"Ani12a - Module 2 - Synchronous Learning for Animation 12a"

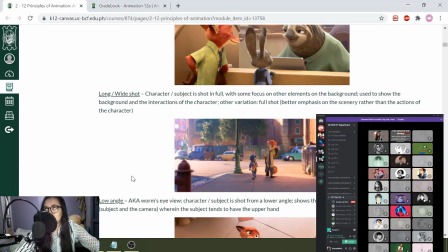Next one, if you were to go to a medium shot, to a long shot, it's okay for you to show yung mga body movements. But if you were to create subtle facial expressions, you're unable to do that in a long shot or a wide shot kasi hindi rin lang siya mapapansin.
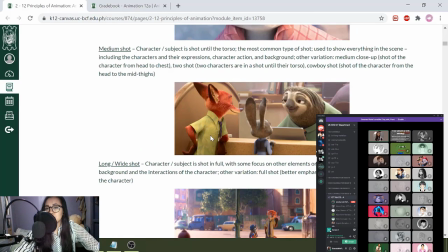So, just for reference, the medium shot is actually the most common type of shot, or known as the default shot. So, the reason for that one being, you can basically see everything. You can see the facial expressions, you can see some of the movements, albeit half body lang, and you can still see some of the background.
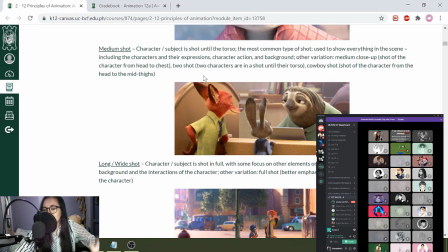So, you can get an idea of everything that's happening around you through the use of a medium shot.
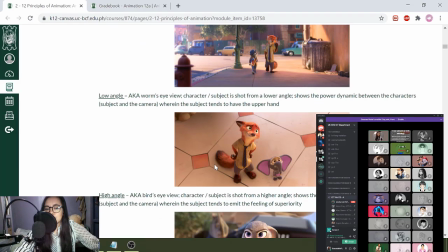So at the bottom right here, like low angle, high angle, establishing shot, the Dutch angle or tilt,
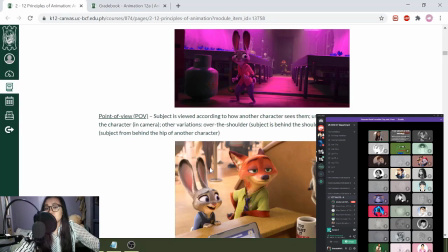and point of view would give you other types of would give you other types of effects.
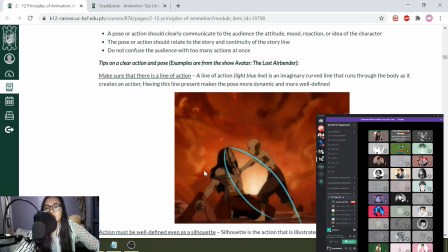So next one, we'll be moving on to the pose or action and how to use it.
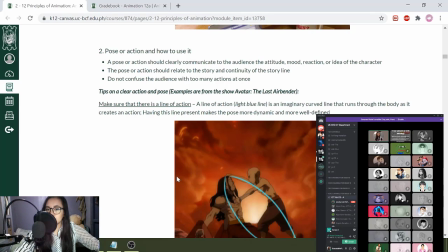So yung poses natin or yung actions natin have to clearly communicate to the audience the following: the attitude, the mood, the reaction, or the idea of the character.
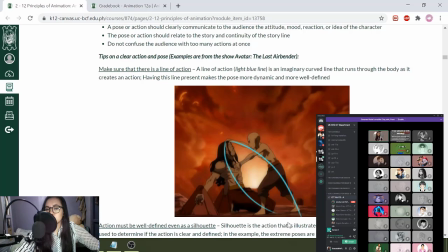Whatever they're doing has to be as clear as possible. So how do you make sure that your action or pose is clear enough?
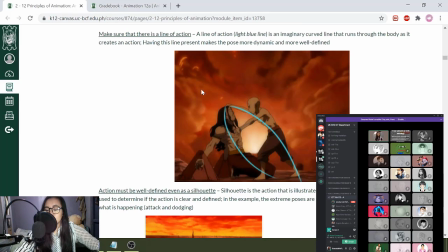So number one, make sure that there is a line of action. So natutunan na natin when we were in grade 11, but essentially, the line of action is this curved line that would showcase the main movement of the action.
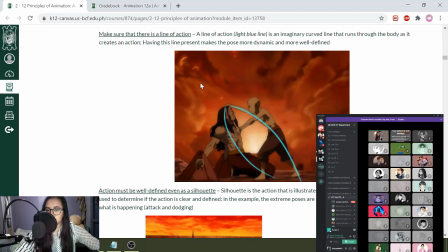Having a line of action would showcase that you have a clear dynamic action, and it's very well defined.
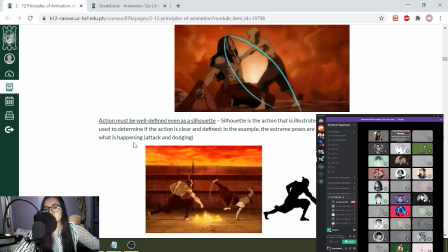This definition is further enhanced if you make sure that your action is well defined as a silhouette. So yung silhouette natin is essentially a blackened version of your action.
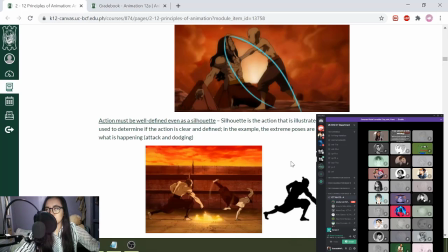So yung actions natin, even though that they are extremely they are in one color, usually black, it has to be as clear as possible. So you would not be able to see any facial expressions, any details on the muscles, any details of everything else. The one that you will have to rely on is the outline of your body.
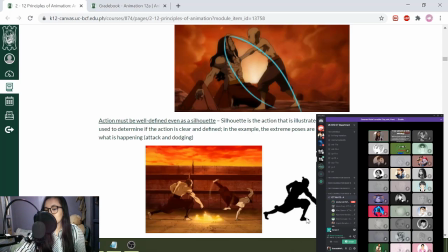And you have to make sure that the outline of the body has to be as clear as possible. So for example, we have an example here from a fight scene in Avatar.
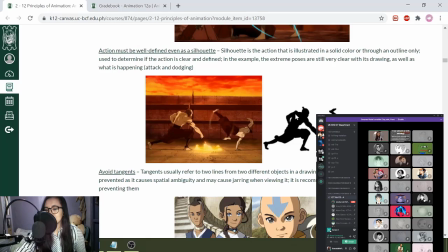You can see right here that the one on the left is clearly attacking. You can see where the arm is, you can see the stance. However, you can't necessarily see yung hand right here. So that can be a point for improvement.
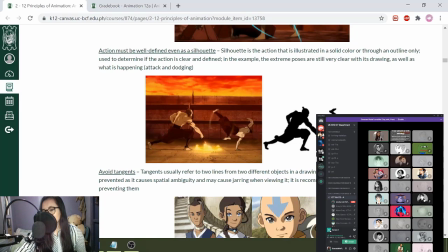Whereas the one on the right, you can clearly see that it's dodging because whatever that attack is right here coming from the left character is now dodged by this character because it's quite out away from the left side character, and you can see that the character has this very clear line of action,
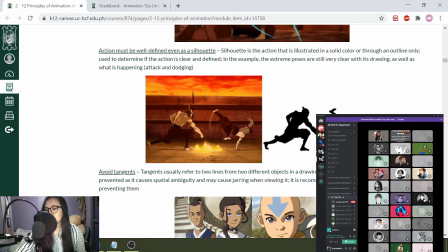almost a letter C. You can see the arms and legs, you can see the hands and feet, you can even see the hairstyle. So that's an example of a well-defined silhouette.
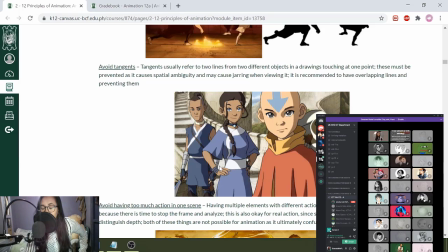Next one is to avoid tangents. So yung tangents na to, if you're going to see it in your example, it's very well clearly encircled. Or essentially, a tangent are two lines from two different objects that are touching at exactly one point.
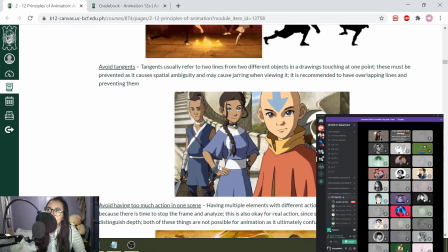So when you're creating tangents like these ones, it actually maintains the continuity of both items. So that's a bad thing in an animation. Being is that they're turning into one object.
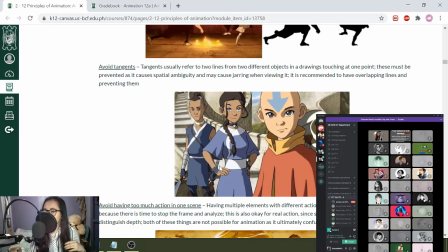And you have to make sure that they are two separate objects. If you're adding a tangent, you're basically joining them together. So one example of that one is Katara's shoulder, like right here on the right side. And you have here yung parang brick wall.
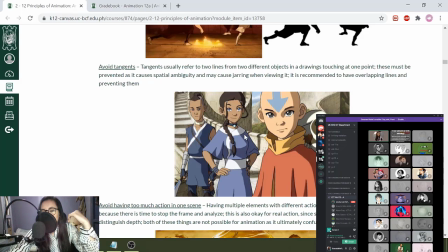So having yung, ito medyo okay pa siya because the angle of the shoulder is quite different to that of the plane. Pero it's almost close.